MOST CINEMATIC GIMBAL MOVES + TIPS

Hey guys, what's going on? Welcome to Travel Fields. Sorry, old habits die hard. My name is Matti and welcome to another tutorial. Now we've talked about gimbals and how to use them properly and all that kind of stuff, but let's talk about specific gimbal moves that I really like to do and some tips on how to pull them off.
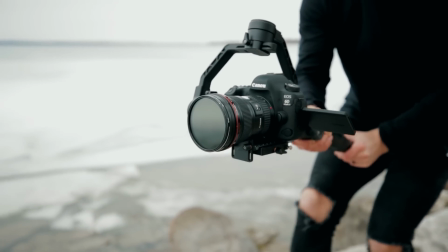(0:31)
If you're interested, the gimbal I'm using here is the Zhiyun Crane 2, which is a really good gimbal. Probably one of the best, if not the best, smaller gimbal for heavier, bigger cameras because of the big cradle. Because of the big cradle, you can fit really big cameras. Now, I also did order, you can order a bigger arm here so I can put my 1DX on here. I'm gonna try it out, give this another shot. Maybe it'll be the contender to finally retire the GlideCam 2000. Let's see, we'll give it another shot. If you're interested in this gimbal, I'll link it down below. Oh, and if you haven't, check out the merch, travelfields.com. It's all on there. All right, let's get started with one of my favorite shots. You guys see me do this all the time, and it's the low to the ground follow shot.
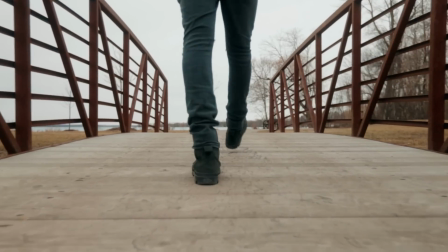(1:12)
Now, I've found that the lower you go, the better. The ground just whizzes by when you get really nice and close to the ground.
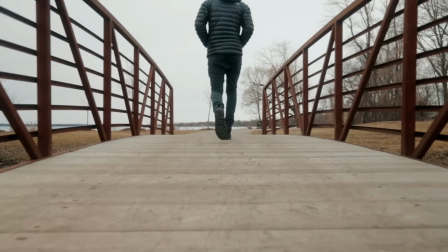(1:18)
And for me, I like to use a pretty wide lens for this shot because it just makes it a lot more dynamic.
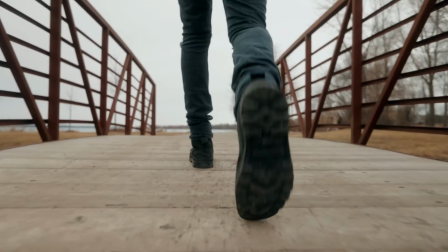(1:23)
The movement of the legs and the ground whizzing by, it just looks really cool on a wide angle lens. A couple tips here is to actually flip the gimbal upside down. That's gonna be the easiest way to do these shots where you're really low to the ground.
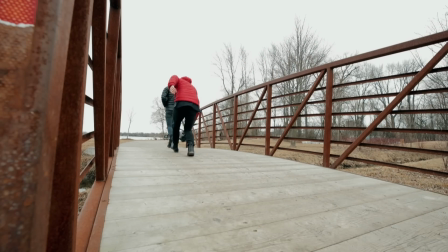(1:36)
Now in this case, because the lens and the setup was pretty big, I couldn't actually just flip it around, so I was just tilting it down.
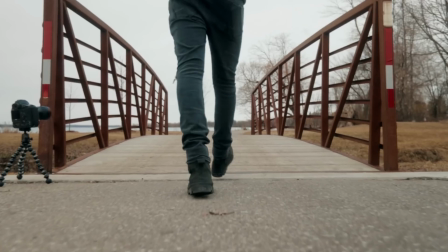(1:41)
Now you got to be careful with this because it does introduce some shake really easily because the gimbal just doesn't perform the best when it's like that. At least that's what I found. So be careful about how hard you're walking. Try to do a bit of a ninja walk. It's gonna really smooth it out for you. This is the one shot that I find introduces a little bit of shake a lot of times on gimbals, so be careful with this one, but it is a really cool look.
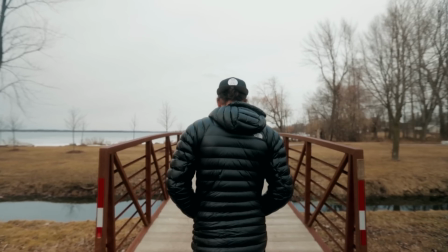(2:04)
Next we have the very typical follow shot, which is basically just having your character walk and you're following behind them, kind of at a shoulder height, but you can go a little bit lower,
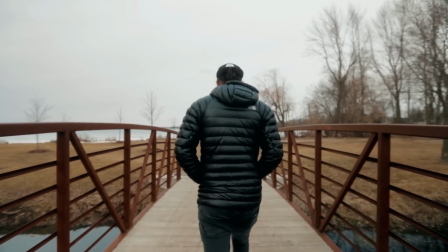(2:12)
a little bit higher, but you're basically just following your character.
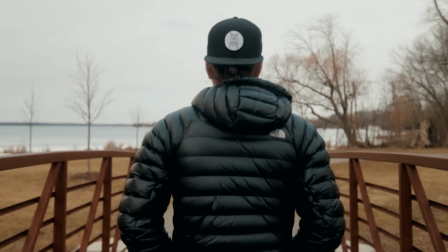(2:16)
And I shot some examples of a wide, medium, and a tight shot just to show you the different things that you can do with this one shot.
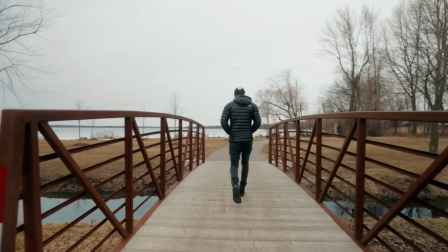(2:22)
I find that the wide shots are really good for introducing the environment, showing the location,
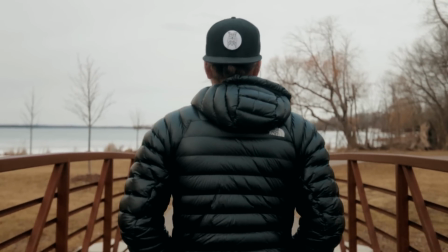(2:27)
whereas the medium and tight shots are better at kind of going in the perspective of the character, really making a more subjective experience for the viewer, kind of like you're experiencing what the character is experiencing. I also find it's a little bit more mysterious. Everything's kind of blurred out. You don't know what's going on if you use the tighter shots. Overall, this one's really simple.
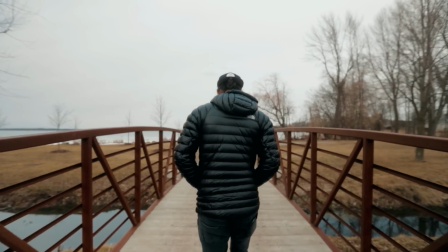(2:46)
Just get your character walk straight and just follow them. This one's pretty easy.
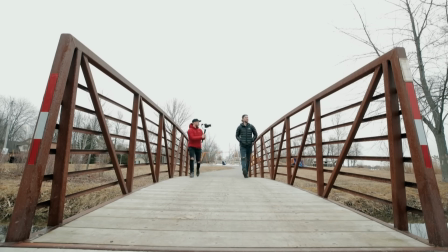(2:50)
Next, we have the lateral follow shot, which is really similar, but we're walking beside the character now instead of behind them.
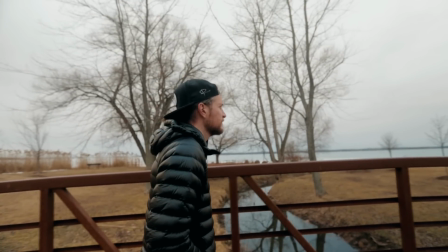(2:56)
Again, this is a pretty straightforward shot, but it's a really cool shot because you start seeing more of the character's face,
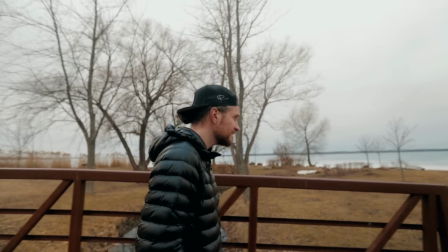(3:01)
so it's a nice way to kind of introduce the character, give the audience a little bit more information about who this is.
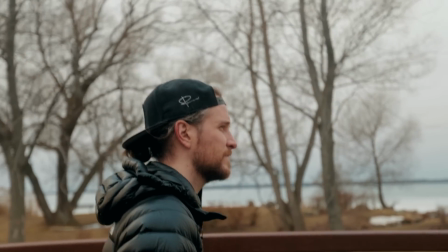(3:07)
And for this one, you want to make sure you're planning out the shot a little bit more where you're walking. You can't just kind of tell the character to walk and follow them because you can't really see where you're walking. You don't want to trip into something, so plan it out so you're not bumping into anything. But other than that, it's a pretty simple shot.
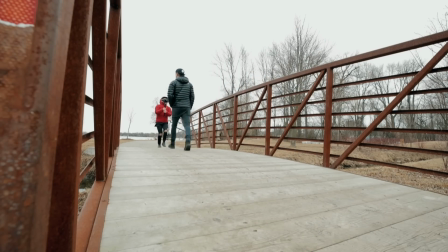(3:22)
Next is the leading shot, where I'm literally just in front of the character walking backwards and the character is walking along with me.
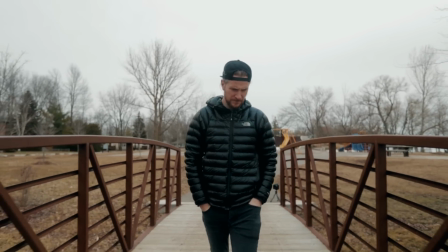(3:29)
Again, a super cool shot because you see a lot of the character, and for this I like to stick to kind of medium and tight shots because this shot is all about the character, who it is, what's going on their face. And the big key here is how the person walks.
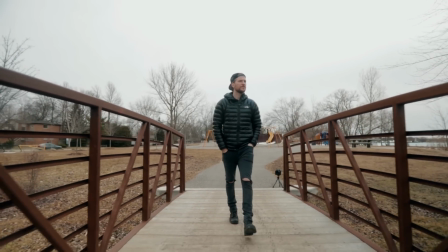(3:43)
You don't want the person to be looking into the camera, so you need to kind of instruct them to kind of look around,
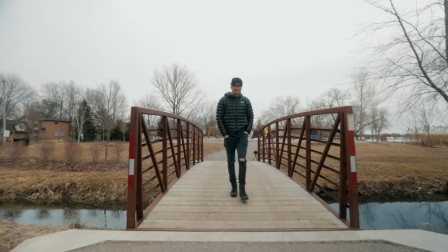(3:48)
act natural, look past the camera and not look into the camera, unless you're going for that kind of look,
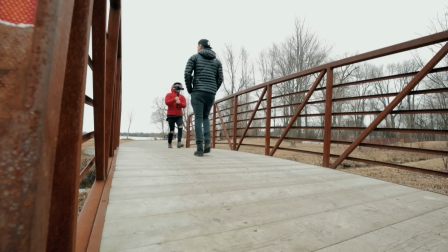(3:54)
but most of the time you're not going to be going for that. And this shot is really tricky because you're walking backwards and you can't see at all what's going on behind you or where you're walking to. You got to be kind of looking at the character. So what really helps here is to have another person that's going to lead you backwards.
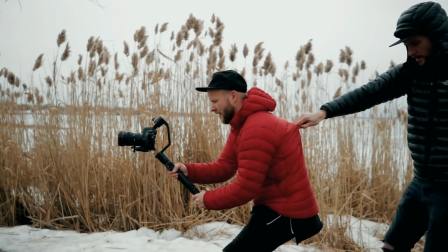(4:09)
And for this, it's really easy. Just have the other person grab your shirt and guide you backwards, leading you to wherever it's safe to walk to, so you're not crashing into anything or falling into the water or anything like that. Next, we have what I would call a circling shot.
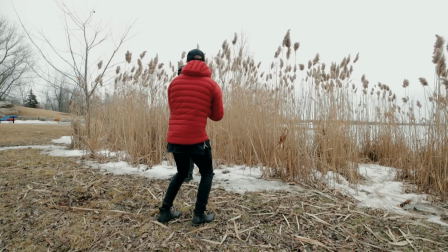(4:21)
So we're just gonna circle or rotate around your main character.
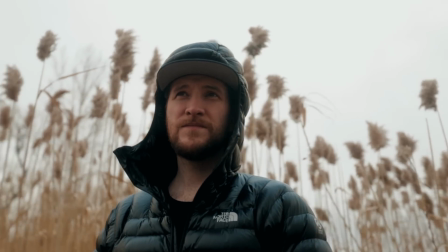(4:25)
Now you can do this in a really small, slow, kind of tight way, or you can go a little bit wider and move faster around the character if you want.
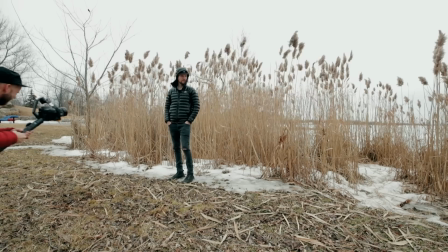(4:33)
There's a lot of different ways of going about this shot. I really like to use this shot for close-ups.
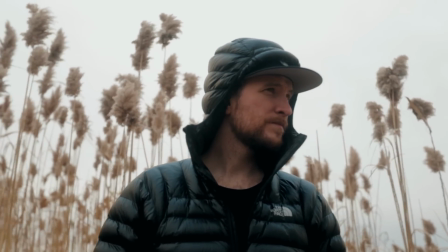(4:37)
I think it's a really cool way of just getting a nice close-up and getting a little bit of movement in there instead of just having this static shot.
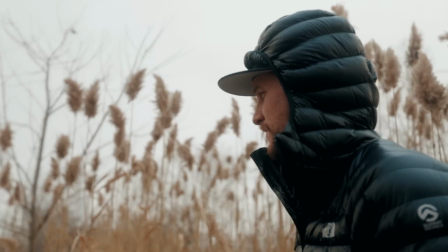(4:44)
Plus, it just brings a lot of attention to your subject because the subject is kind of staying still,
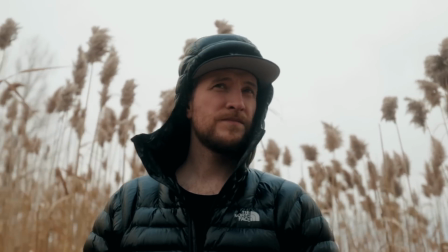(4:49)
it's rotating rotating a little bit, but then the background is really kind of moving and changing a lot.
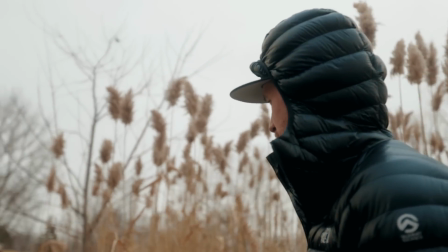(4:53)
So it really draws the viewer's attention to your subject. Really cool shot, but make sure to do it nice and slow. Don't go crazy with it. But you can also go for something like a Michael Bay effect where you're sticking on a zoom lens, which I don't do very often because it's really tricky with a gimbal. But then you're gonna get this kind of crazy effect where the world is just whizzing around your character. It's a really cool look.
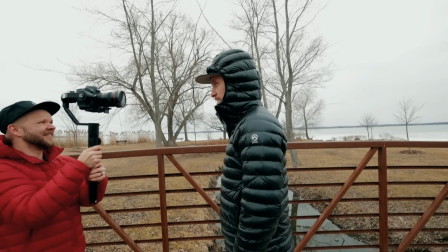(5:12)
I just don't do it too often. And then lastly, what I like to do is a dolly forwards or dolly backwards.
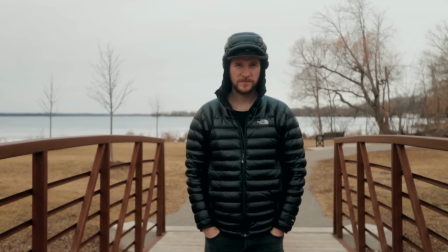(5:18)
And this is just basically having your subject stand still and you're gonna move the gimbal closer and closer to the person.
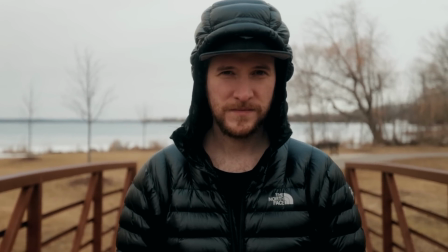(5:24)
It's a really cool move. I really like this one because it just draws the viewer's attention straight to that subject because you're getting closer and closer to it. But you need to make sure that you have really good autofocus for this shot. Otherwise, it's not gonna work out at all.
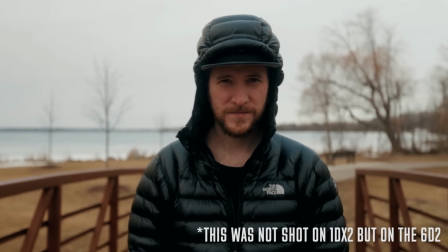(5:38)
And this is one of the big reasons why I like the Canon 1DX2 because the autofocus is just so good.
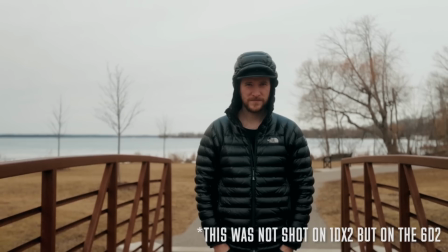(5:43)
I can rely on it every time. Plus 120 frames per second. It's just a really cool look. If you don't have good autofocus, you can actually move to the end of your shot where you end off, make sure it's in focus, and then move back and then move into that focus. That's gonna be a bit of a different look, but it's still kind of doing the same thing. Okay, so those are some of my favorite gimbal moves, but we're not done yet. The best moves actually come when you combine the different kinds of moves.
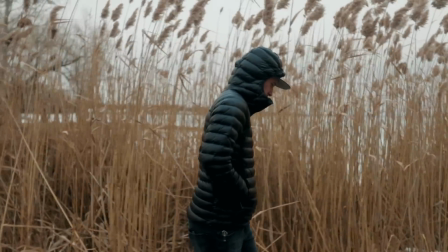(6:07)
For example, maybe you're doing a follow and a circle around your character, or you're doing a lateral shot and then dollying closer.
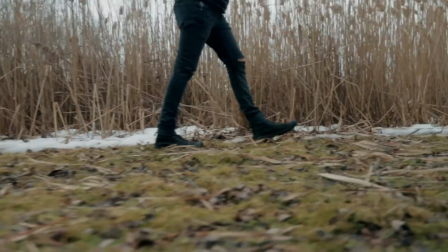(6:13)
You can mix and match these movements in any way you like pretty much. Now they are really tough to do and they take a little bit more coordinating, but that's when the really good stuff starts to happen. Or you can do a few of these different moves in succession, so one after another. This is what we call a oneer. It's a long one-take shot with a whole bunch of different stuff going on.
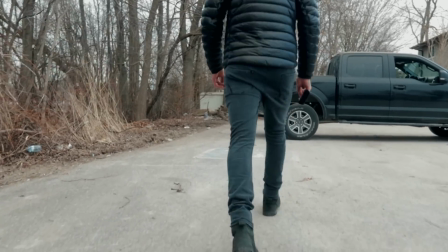(6:34)
So for example, here I started with a low follow shot with the feet, then I go up to a normal follow,
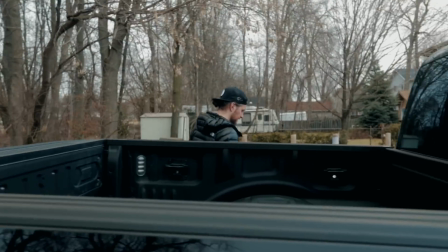(6:40)
then we move into a lateral follow, and then we kind of dolly into the truck.
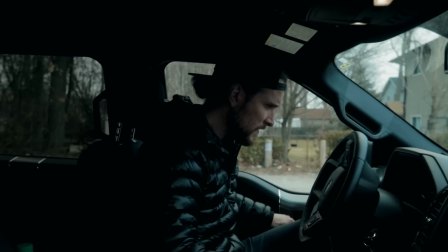(6:47)
Then we have this shot going on for a little while we're in the truck.
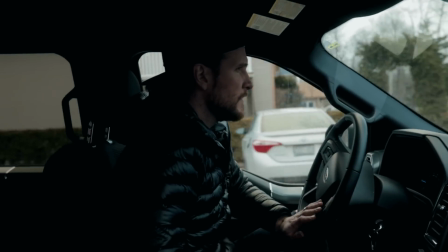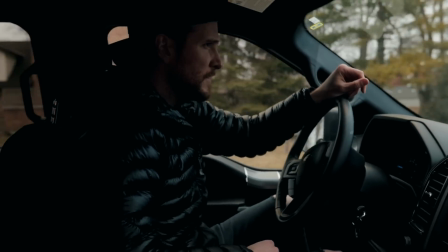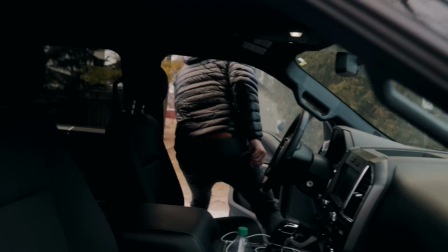(7:03)
And then the truck stops and then we circle around and then we go to a leading shot.
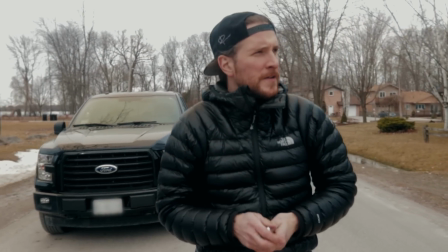(7:09)
So we basically combined all of these different shots into one long, really cool shot. And guess how many takes it took to get this shot? Just one. This is where gimbals really shine.
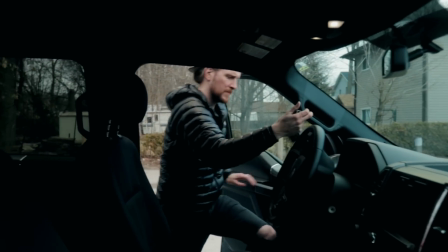(7:21)
This is something that I could never do on a Steadicam. It would take me so many tries and I probably would never get it very good.
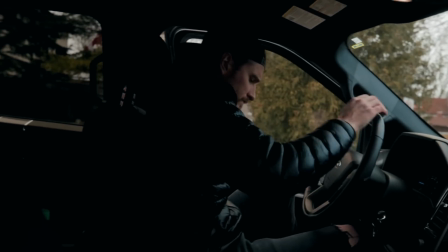(7:27)
But with a gimbal, all it took was one try.
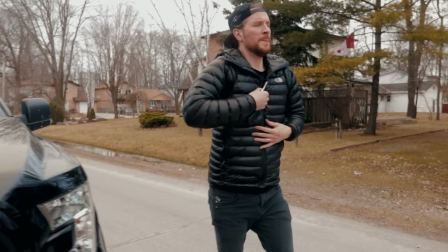(7:30)
Gimbals are really good for these kinds of shots where you're just trying all sorts of crazy stuff and it's gonna stay stable. And that is the biggest reason why I'm still looking for the perfect gimbal to replace my glide cam, where I can use the gimbal and have it work really well and not have any issues with it or have it slow down my workflow. I really want to replace my glide cam. P.S. I think it was really funny that some of you actually thought I was sponsored by glide cam because I was talking bad about gimbals. You do realize that I use a 6-year-old glide cam that I bought 4 years ago used.
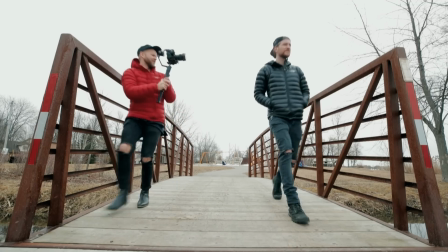(8:05)
Anyways, thanks so much for watching, guys. I hope you enjoyed these gimbal moves. If you did, hit that like button. All right, that's it for me. See you in the next one.